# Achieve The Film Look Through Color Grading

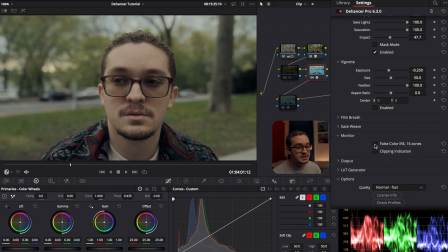8:09 And you also have a clipping indicator, just so you can see if anything was clipping, but nothing's clipping here, so it's all good. And then under output, you can decrease the total intensity that Dehancer has on your image in case you thought it was too much on your shot.
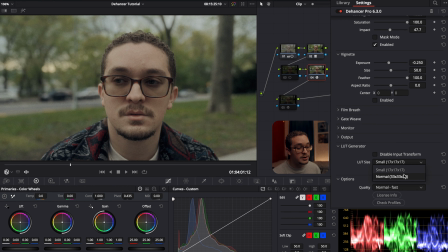8:24 They even have an ability to make a LUT out of the colors that you have on your shot in case you want to use it for a full project or anything else like that. And then in the options, you can just change the quality of Dehancer, so you can make it high but it will run slower,
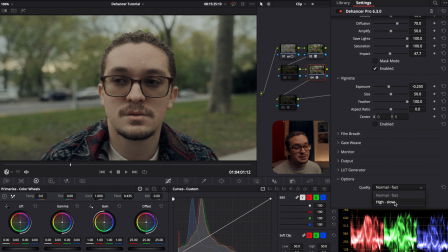8:38 or normal, which is faster, as my computer is too slow, so I think I might stick with normal for now. And that's pretty much it with Dehancer on this clip. Afterwards, I just decided to add a little bit of glow so it pops a little more. You don't really need it, but these are the settings that I have right here in case you wanted to see how I came up with it.
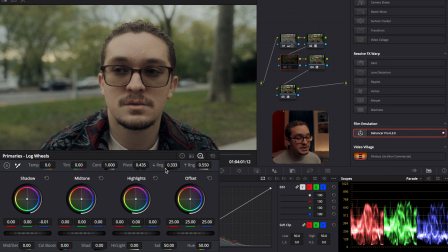8:57 And then we go back to the third node. This was the last thing I did, and it was just adjusting the shadow color, as I felt like it was a little too blue, so I wanted to take that away in the log wheels and add a bit more yellow back in. I'm just warming up the shadows like around my eyes and maybe in other parts of the image where it was just a little too blue for my taste.
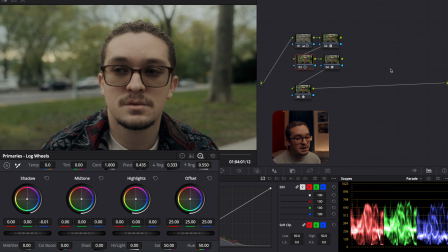9:16 You don't really need to, but I'm really picky with how my colors are. And that's pretty much it for this clip. I hope you like the colors and how they came out. I certainly do, and I can't wait to see what else I can do with Dehancer.
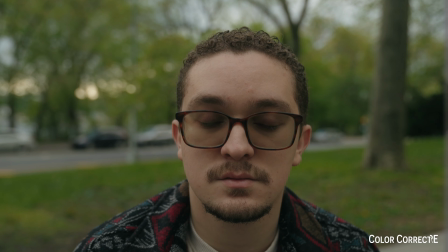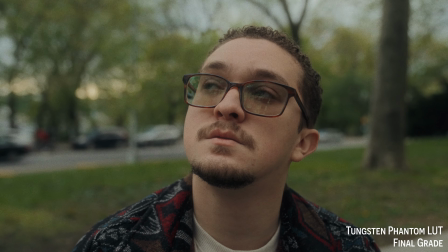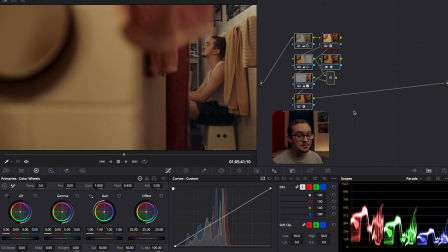9:38 Now here's the next shot and how it's going to end up, and when you turn off all the nodes that I have on it.
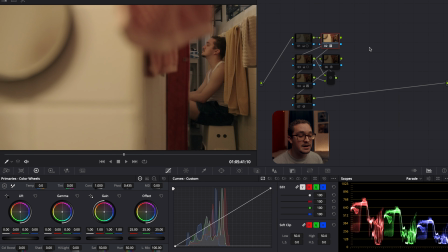9:44 Of course, in the second node, again I use Phantom LUT, and again I use Tungsten. In the first node, as you see, I just make some slight adjustments with lifting the gamma gain, lowering the lift, and all those things I usually do.
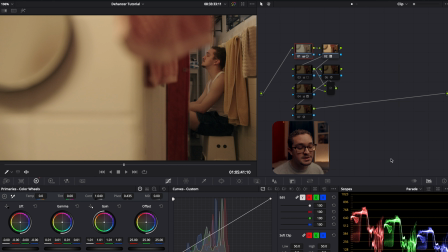9:55 Next, for nodes 3 and 4, we're going to skip those for now, as I did those after I messed with Dehancer, and I'll show you what I do after that.
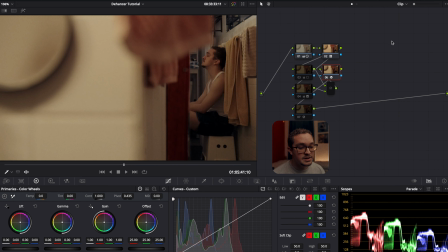10:03 And now we're going to get into using Dehancer for this shot. So as you can see here, I use 500T again, and I'm going to run you through the different options, but I didn't use that many in this clip, as you don't really need to use every single tab that is available. Some shots only need a couple of things to make it look really nice, so you don't need to go crazy on every single clip.
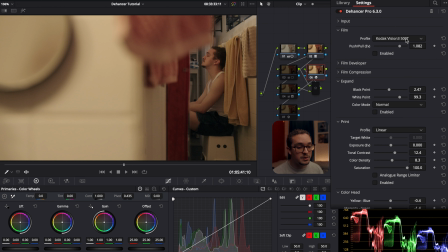10:22 So of course, with the film profile, I went with 500T, and this is how it looks. Of course, I pulled it again as I just think the colors look nice. Maybe it's the way I shot it, but I really like the way it turns out this way.
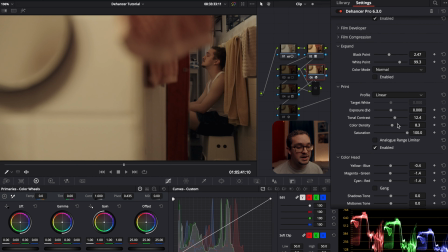10:34 Next up, I went down to the print, and when I enable it, you can see I added back the contrast in, and I didn't mess with the exposure, but I added a little bit more color. And then after that, I went back up to expand to lower the black point and raise the whites just a little bit. Just adds a little more contrast and makes it pop just a little bit more.
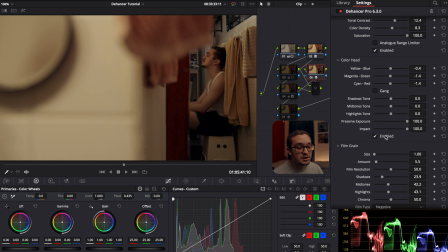10:53 And then after that, I went down to the color head just to add a bit more color back from the yellow, magenta, and the cyan side. And then I went down just to add the film grain. I lowered the amount again because it was just too much to start off. And I just messed with the shadows, midtones, and highlights. And those are the settings I used in case you want to use those as well.
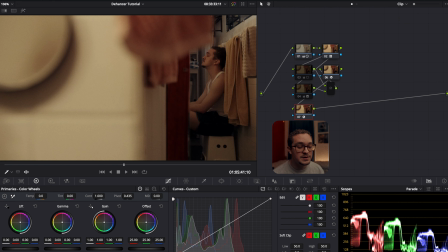11:10 And that's everything I did in Dehancer for this clip. Afterwards, I just used glow. And you can see the settings here. You don't need to use it, but I always like to use it. It's just a nice roundup for the shot. And now we get into the third and fourth node,
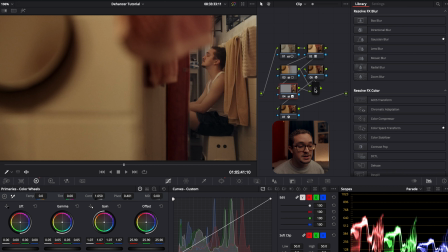11:23 where I just put some power windows to change the exposure on certain parts of the image so I pop out more versus the wall being the brightest part. And I like the way it looks right there. I can make some more adjustments if I'd like to, but that's it for now.
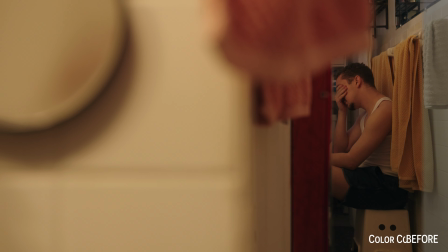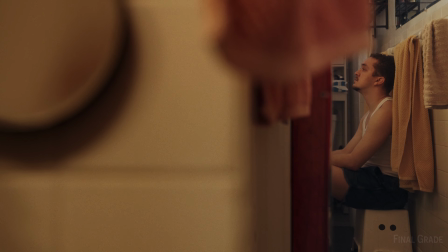Now for this last shot right here, it's actually from my recent short film, Dear Catherine. If you haven't checked it out, I definitely recommend it, as it's my favorite that I've made so far. And this is the grade I ended up with, and I really do like the colors and how they came out. But I thought, why not try Dehancer and see what I can do to add more on top of it and maybe give it a different feel than what I went with in the final video. And here with Dehancer, this is how the colors look. I think it adds a really different feel to it.
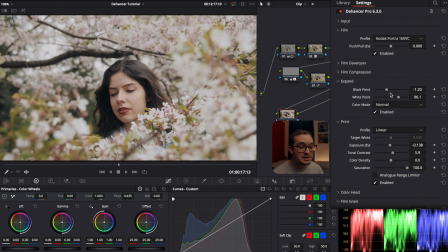12:14 As you can see, the profile I used here is the Portra 160 VC.